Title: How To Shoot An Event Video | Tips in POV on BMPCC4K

Good morning. It's been a while, maybe 3 weeks, for a good reason. I was on holiday. Today we are in Helsinki in Finland and we are here for a job, actually, a filming job. We're gonna film an exhibition of furniture designers which is set inside this building and my back. I want to share some tips, the camera gear I'm using and what to do in these kind of events. Without any further ado, let's start rolling.
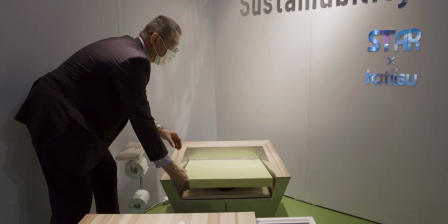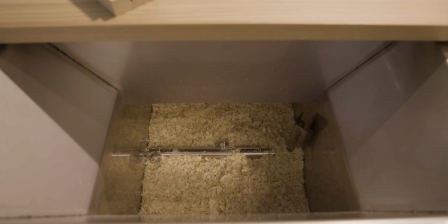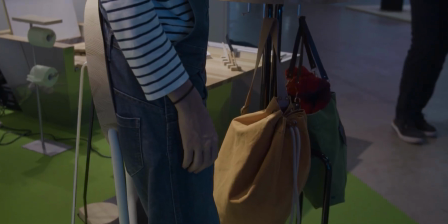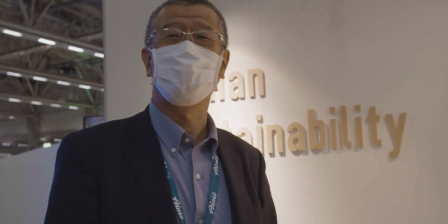I've been hired by the Japanese company Tachi Isu, which produces mainly standing chairs, and you can check it out. And that's actually what I'm using for video editing. So definitely go and check their website. But what I want to do today is to cover these kind of events in terms of filming. So we're going to share some tips, camera gear, and what to do in these situations. What we're going to do, we're going to go into POV mode. So I'm going to spin the GoPro, which is on top of my main camera, the Blackmagic Pocket Cinematography 4K, all the gear listed down below. Before we start rolling, actually, the first thing you want to have is a brief by the company itself. So you have an idea of what you have to film. And they want to film a bit of the wide angles of the landscape and the environment. So that's what we're gonna do. We're gonna get this big monument here, which is a logo of the actual building. And then you wanna grab some wide angles of the building itself. So we're gonna start with that. Remember, establishing shots are key for this type of videos. All right, let's start with some establishing shots.
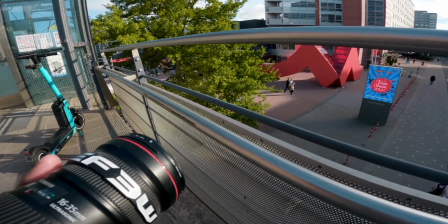[2:14]
As you can see, the big logo, as I mentioned over there, we're gonna go through this fence just to give some different perspective.
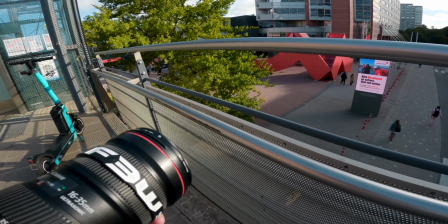[2:22]
I zoom in, is a 16-35 lens, Canon lens.
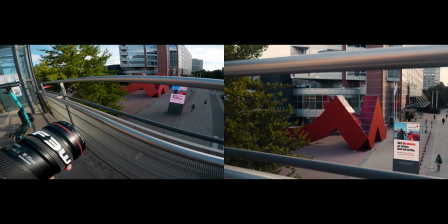[2:27]
Make sure you white balance properly and expose properly.
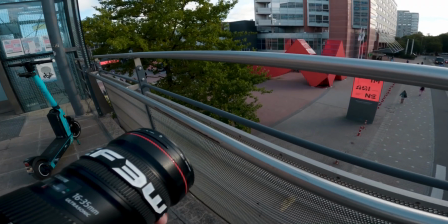[2:31]
So I'm gonna add some more temperature here.
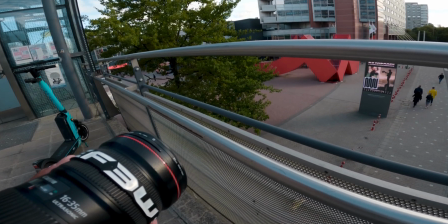[2:35]
I'm at 5000 in terms of temperature, filming at 60 frames per second to have some slow motion and be able to play with it.
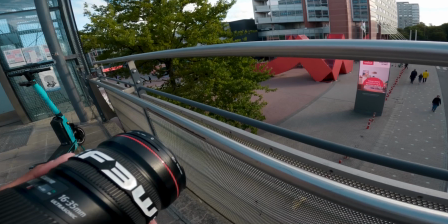[2:42]
And I've got an ND filter as well on top of my lens, which is a 16-35 Canon.
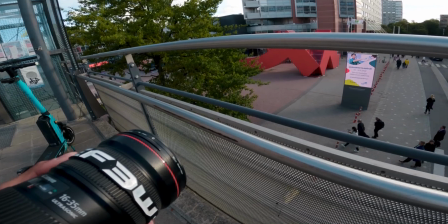[2:49]
The ND filter is a variable ND filter, which has different levels of neutral density.
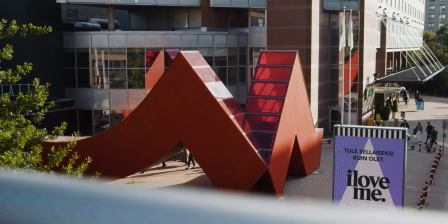[2:54]
And as I go, I try to move slightly to the left. So I think this is a good angle as well.
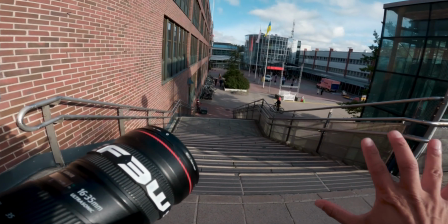[3:00]
It's because I've got the staircases, it looks quite urban, and then I've got the main building over there at the back.
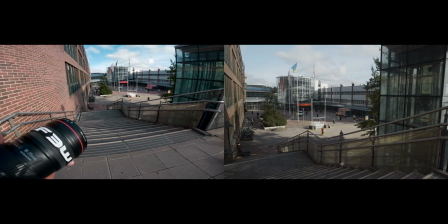[3:07]
So let's try to get this shot as well at 16 millimeters. Today we're filming handheld, which is the easiest and quickest way for me to film these kind of events. You can use a tripod as well, it's very handy for these kind of situations, especially for the panning and tilting, showing the establishing shots and so on. But again, I just feel so comfortable with my hands, and that's how we're filming.
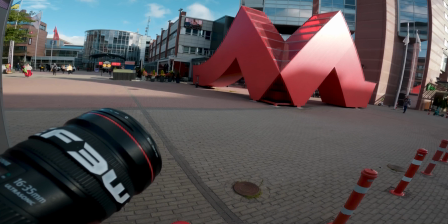[3:34]
Right, another establishing shot of this big logo here. This is actually more symmetric, it's really nice with the sun hitting the M right there.
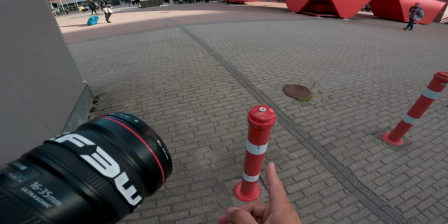[3:43]
And what I can do is literally to place my camera on top of this pillar.
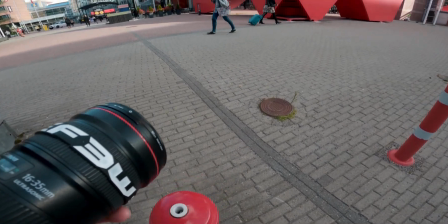[3:47]
So I have a more stable image, simple as that. And we're gonna take this shot right here.
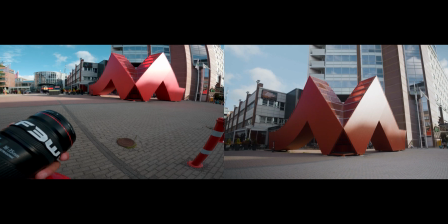[3:54]
So when you got symmetric things, try to keep it in the center, keep the subject in the center perfectly, that's it.
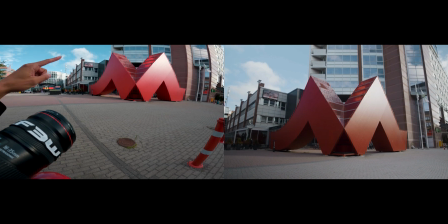[4:00]
Colors are nice as well. The red and blue of the sky are contrasting, so it's really nice.